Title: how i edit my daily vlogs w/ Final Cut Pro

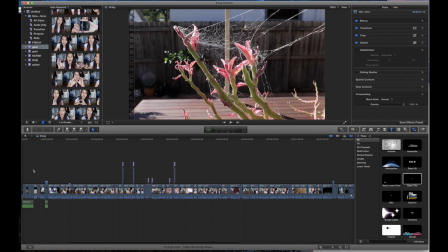0s
Hey guys, it's Michaela. Today I'm going to show you how I edit my vlog, how I piece together all these clips, how I do the text, how do I retime things like this, and how I pretty much style my videos.
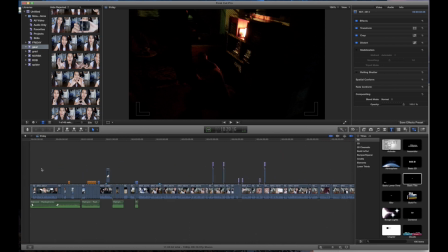11s
This is the first time I've ever done this, so let me know if it's something you like. I've already recorded everything.
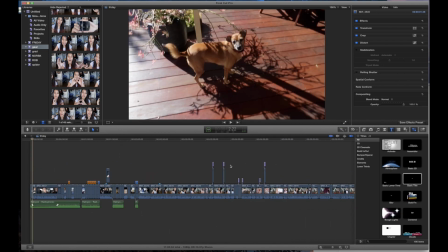16s
As you can see, the timeline is pretty much done. Bear with me as I go through everything. You're going to see all the raw footage and what it takes to get it to be like a basic daily vlog.
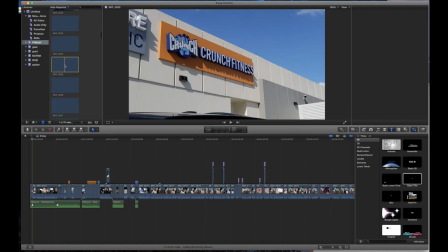25s
But of course, I am not a professional. Everyone has their own way of doing things. Alright guys, let me know what you think and let's start the edit.
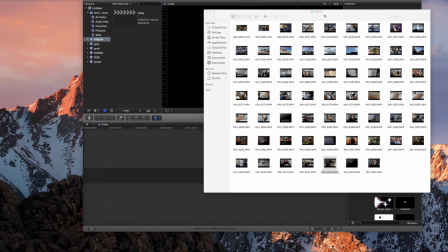31s
I'm going to do it very briefly. Obviously, people do things very differently, but this is just how I have, learned to do it over the years.
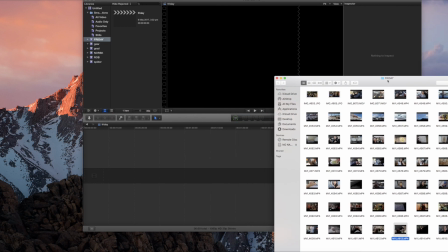38s
This is how I liked to I guess it's like the fastest way I have found to do it, or the most enjoyable way in my opinion.
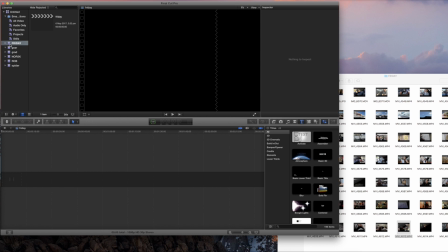45s
I use Final Cut Pro. I pretty much do a new event. I've got a new project. We're going to call this Friday because it is my daily It is my daily vlog from yesterday.
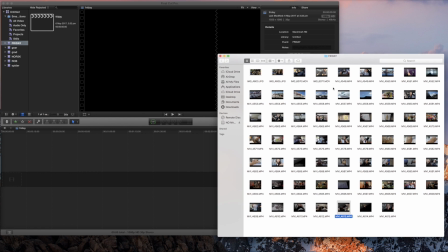55s
This is the clips that I have from yesterday. Pretty much I went to the gym and then we got burritos. I opened up some mail and then we went out. I had a couple parties that I went to last night.
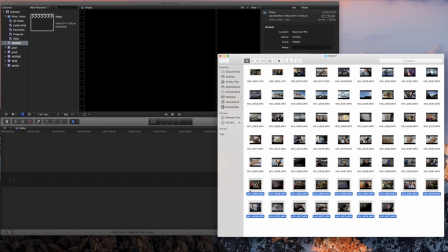72s
So I actually haven't even watched this footage and I was pretty wasted, so I don't really remember what went down, but this will be fun. Alrighty, so pretty much I just put in the footage. It's a little bit of out of order because we've got a couple pictures there. These are from my phone, but I know the day starts here.
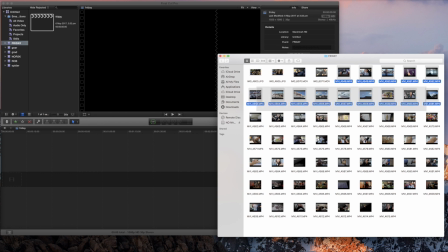88s
So I just literally drag the footage into the timeline.
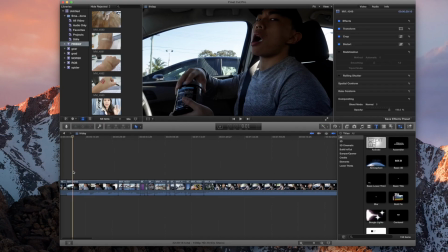95s
Alright, and there we go. So, that's my brother. So, I started the day with a time lapse.
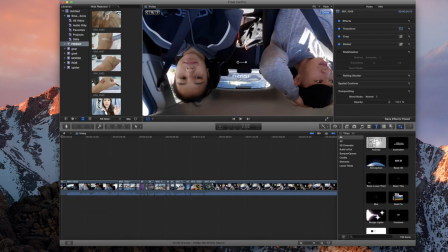102s
The camera is upside down for a shot like this, so pretty much I just rotate it.
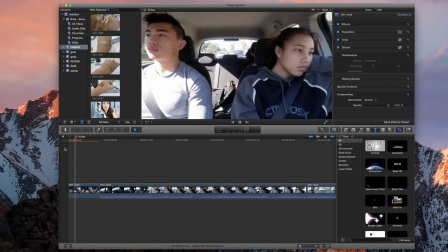107s
And if we zoom in, there we go. There is the time lapse of me, Zach, and Viv heading to the gym.
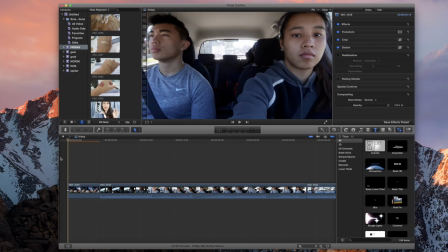114s
I'm gonna get some music and put it under there. Time lapses do not record audio.
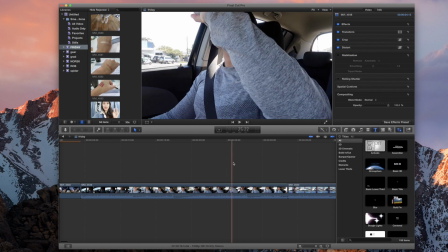119s
And then I've got a clip of my brother taking his pre-workout, a glorious process I experience every morning.
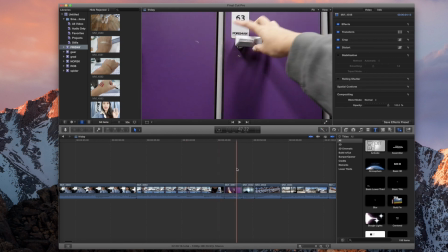127s
Clips of me getting to the gym, the lockers, walking to the gym, etc, etc.
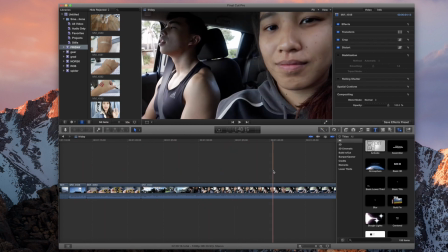132s
And then leaving the gym to get burritos. So I don't want the whole clip in there.
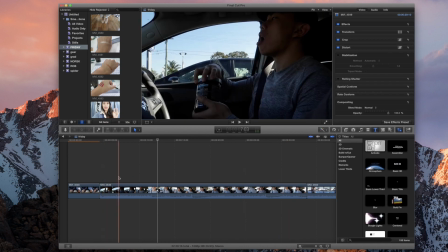139s
It's a bit long. I try and keep it quite engaging. I don't know if I want to keep the audio in, but let's just keep it in for now. Yeah, let's keep it in for now. Okay, so I want the scoop in the mouth. Let's just skip till he shows us what's in there.
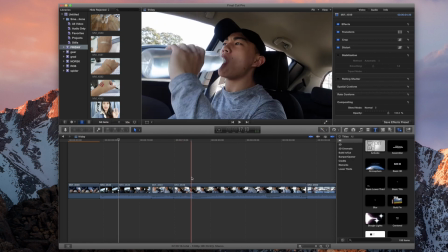153s
The laugh is funny, I think, and then the water. I've made cuts and I just delete what I don't need.
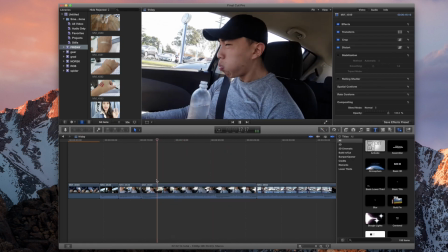162s
Oh, gotta get the head shake in there. That's fine.
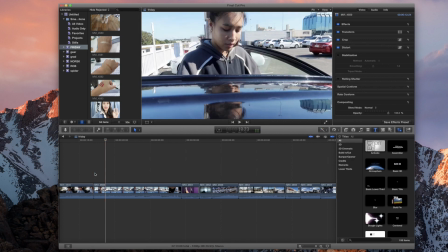167s
Cool. This is a clip of just me getting out of the car. I like getting B-roll like this just because, I don't know, I think it's entertaining to get fun angles like this.
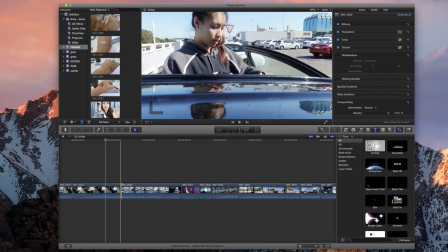176s
The camera's just on top of the car. So with shots like this, I try and make it seem that the camera is that has been there like the whole time,
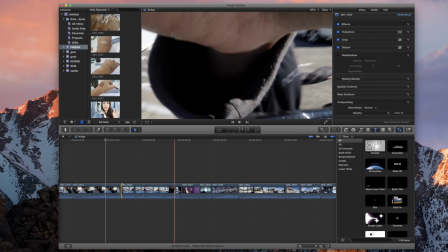182s
And as soon as I close the door, I obviously don't want footage of me getting the camera. Sometimes I do leave it in just for it looks more authentic, it looks fun.
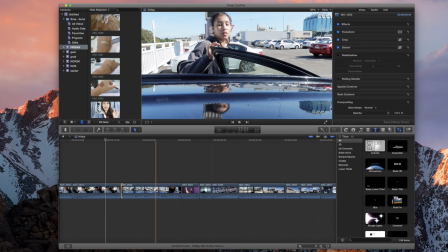191s
But for this, I think as soon as the door closes, we can hit straight to the gym. Bang.
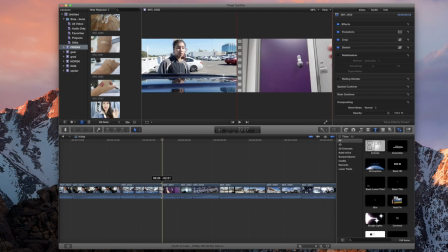196s
So we can just shut that down. I'm at my lockers now.
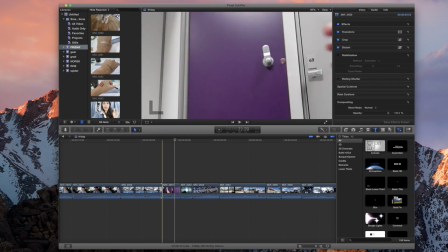202s
If you hear that, the audio is muffled because I have my finger over the microphone. You would be surprised how often I do that.
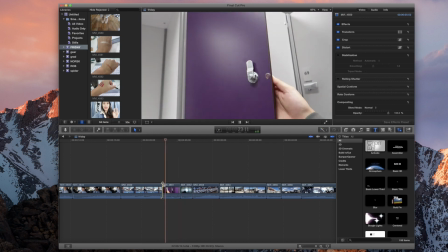208s
If I do that, then I just take the audio out. We can put music under there. Again, I like ending clips on sort of massive sounds.
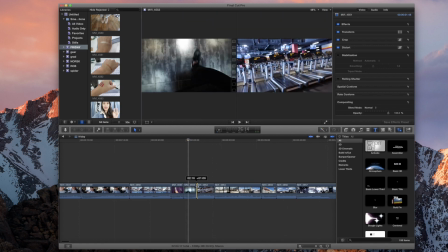215s
Keeps it entertaining. Great, out of focus, that's fine. And just a shot of the treadmills at my gym.
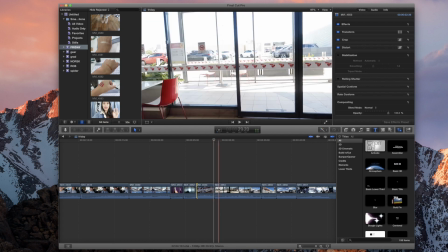224s
That's fine. And then we leave the gym.
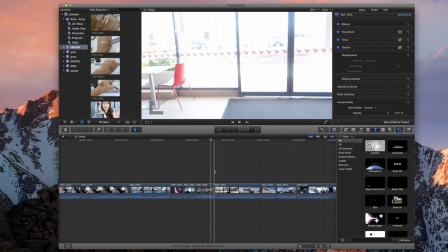226s
With clips like this, when a passing of time has happened, sometimes I like putting a little time cut in there saying, oh, like, let's just do it now.
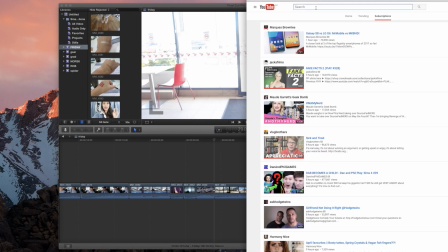235s
So what I'm doing now is I'm gonna get a clip of the iconic SpongeBob 2 hours later clip.
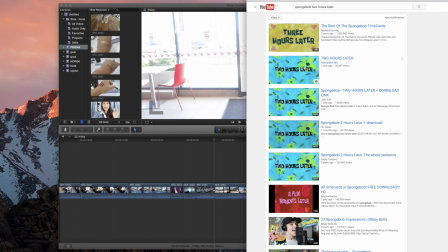246s
This one looks all right.
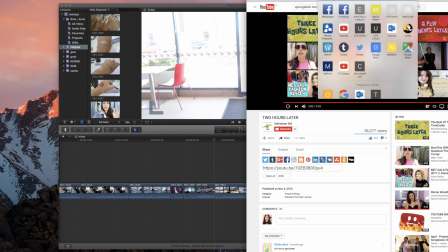250s 2 hours later.
I like that one. I copy the link, I download it from online video converter.
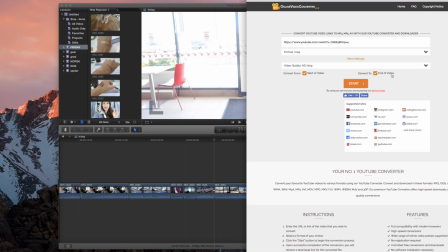261s
Bang, I want the MP4. I want the start to the finish. It doesn't matter how high the quality is, it's gonna be like a 2-second clip.
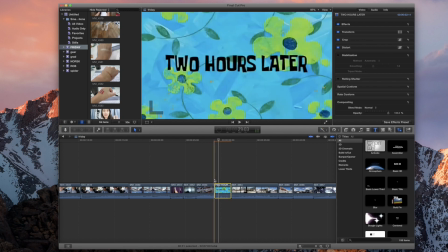271s
And download. Okay guys, the clip is in, and now we have this.
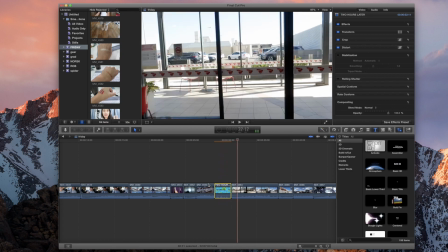276s 2 hours later.
The either side is quite annoying.
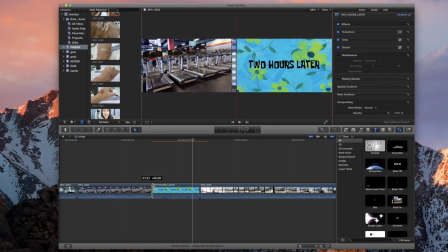283s
I'm just gonna make it a little bit shorter so it's just more snappy. I usually follow these little audio cues.
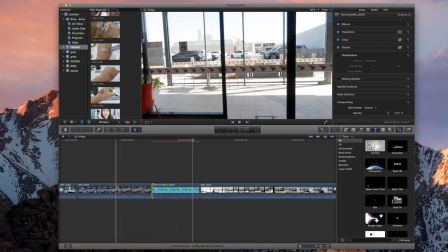292s Those are extremely important to me. 2 hours later.
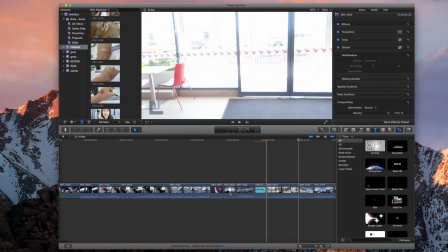297s
much more snappy. Sometimes what I do is I put clips in a different order, mainly because this is like such a good establishing shot.
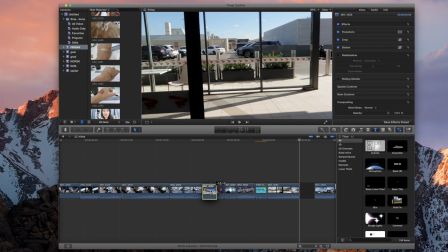306s
It means that I am at the gym, so I want to put that at the beginning, I guess, which makes sense to me.
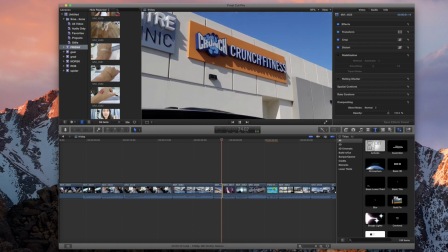313s
So now it's like this. I'm at the gym. I'm in the gym.
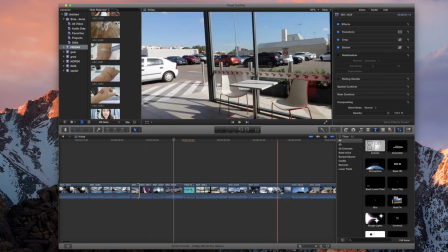318s
This is the gym. And then 2 hours later and I'm looking out. Perfect. I did take a lot of clips of the sky.
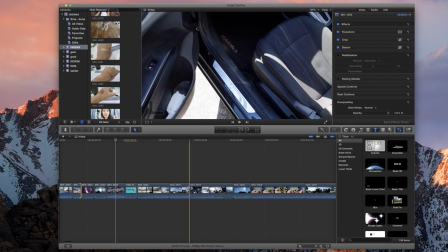325s
It was just such a beautiful day. Me getting into the...
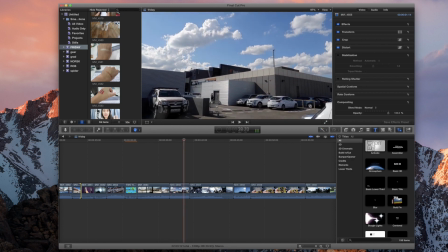330s
What is this clip? Okay, sometimes I just take useless clips like this.
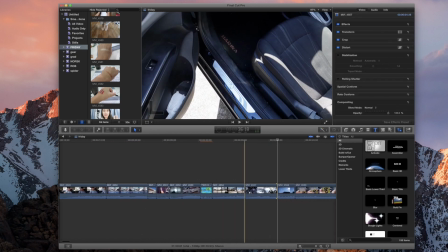335s
Like, I don't need this. Like, what the fuck? Okay, delete. So just from this, you can see that the clip... You can see the vlog definitely has like a step-by-step.
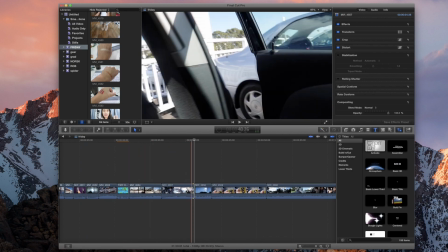343s
I like vlogs like this mainly because you can follow along. Like, yes, I've gone to the gym and yes, now I've left.
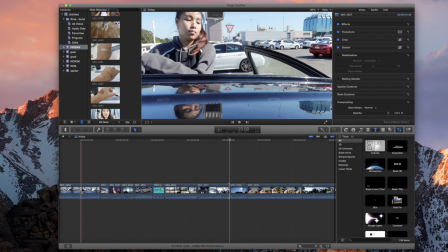349s
Sometimes people do vlogs with like, oh, okay, I'm gonna go to the gym now. And then the next clip is like, oh, I've just had lunch.
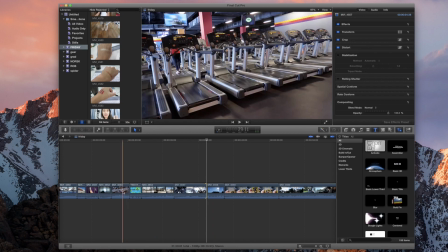355s
And it's I don't know, I feel like you're missing quite a few of the details during people's days.
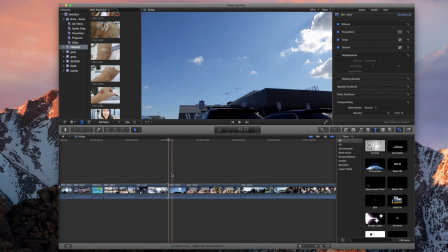360s
And this is a nice shot. So I saw one of those planes in the sky.
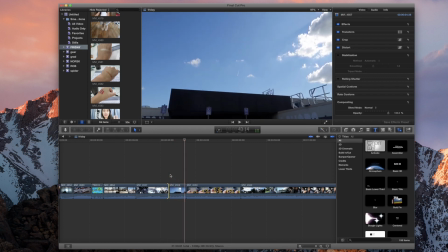365s
That's it. It's just in the distance there.
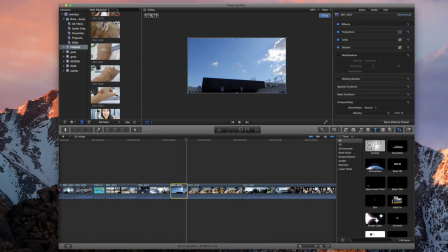368s
So what I'm gonna do is just zoom out a little bit so I can see everything and pretty much just zoom in on that thing in the sky.
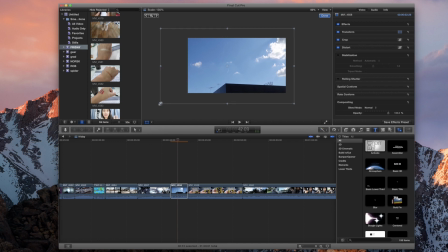377s
Just zoom in on it a little bit. That's nice.
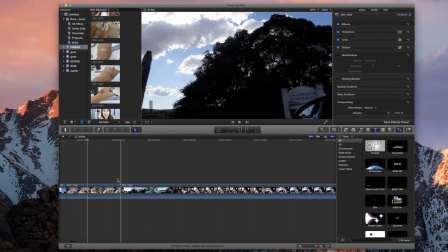381s
So we did go and get burritos, but I want to use this clip when I explain when we get burritos, so I'm going to move it further down.
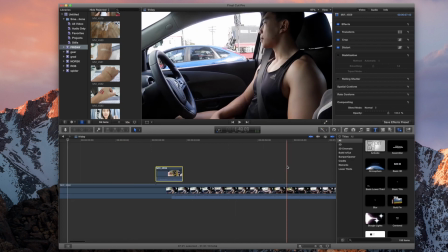388s
This is just like a massive 2-minute clip of me in the car.
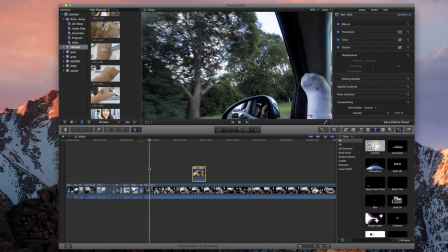396s
Here we go.
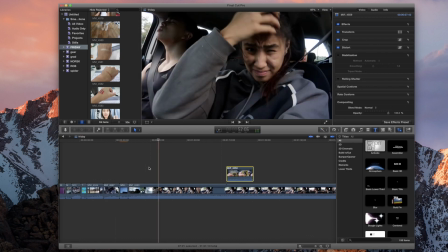402s
Great, so it is very long, very shaky. Sometimes I just hit record and see what I get in the edit.
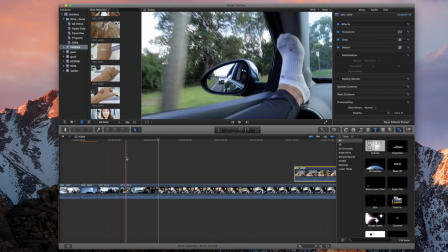407s
But I do like this clip. You can see the camera in the middle, my foot on the dash.
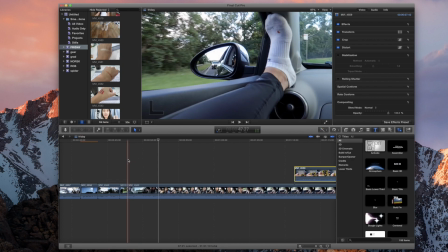411s
We can make this slow motion actually, that would be really nice. So remove this, this is useless.
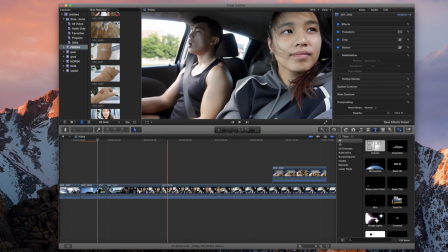420s
I like this clip here. Let's get this.
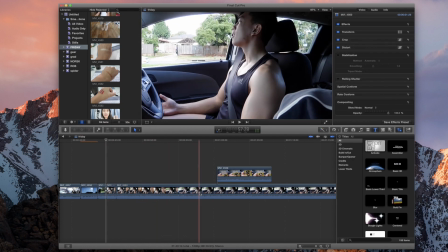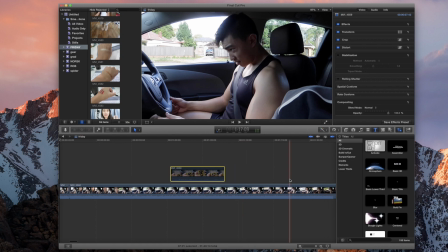429s
Just ignore this for now. My brother's singing. I was trying to catch him do something funny, but he didn't.
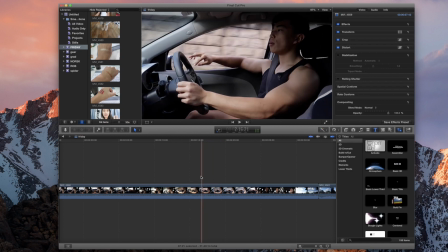435s
I was disappointed. Here we go. Yeah, this is cute. All right.
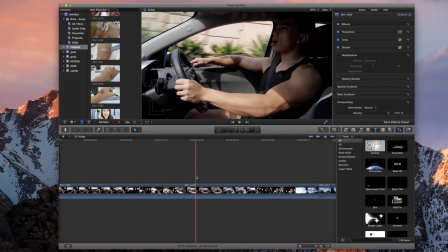441s
Look at his face. He just looks so mad. Yeah, that's nice. Great shot of the clouds.
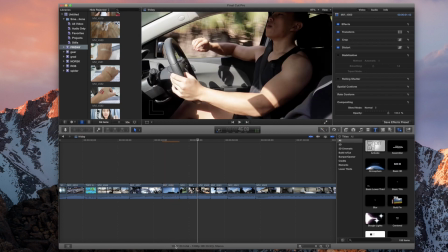445s
Let's delete everything else. As you can see, I've got about 20 minutes of footage in total, and guarantee you I'm going to cut that down to about 6 minutes.
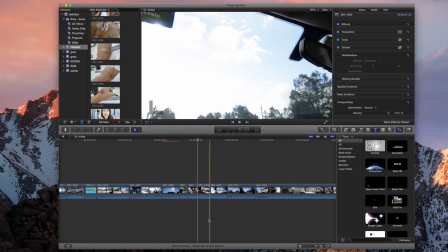453s
This is not going to be a long vlog. I know what I filmed, and it's there's not a lot going on today.
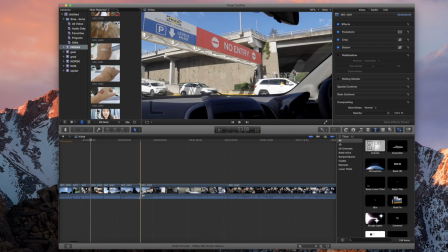463s
But 20 minutes seems like a lot, but I usually have that much footage during the day,
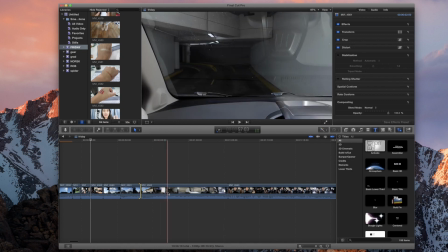467s
20 minutes, 25 minutes, and I'll cut it down to about half that, less than half of that.
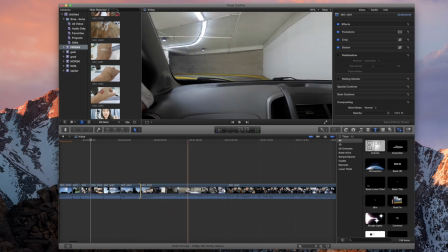473s
So now this is a clip where we are going into the car park. I might fast forward this.
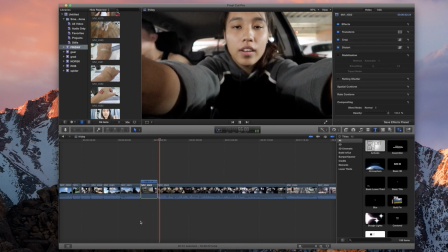481s
Okay, so it is fast forwarded. Sick. And then this is when I actually start the vlog.
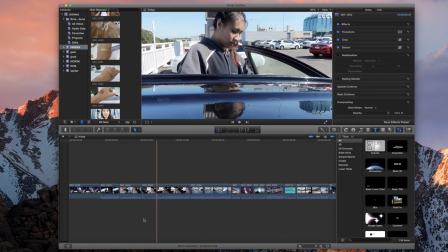488s
I usually try and start the vlogs as early as I can during the day.
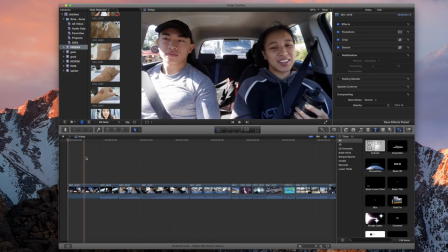491s
If I had a clip here saying like, hey guys, it's Michaela, like today we're gonna go to the gym and blah, blah, blah, that would have been ideal. Wait, I swear I filmed a clip in the car,
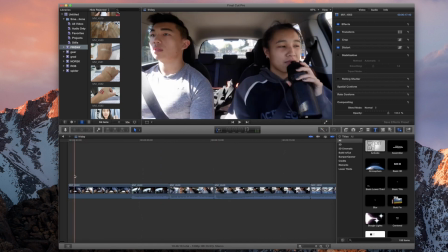498s
did I not?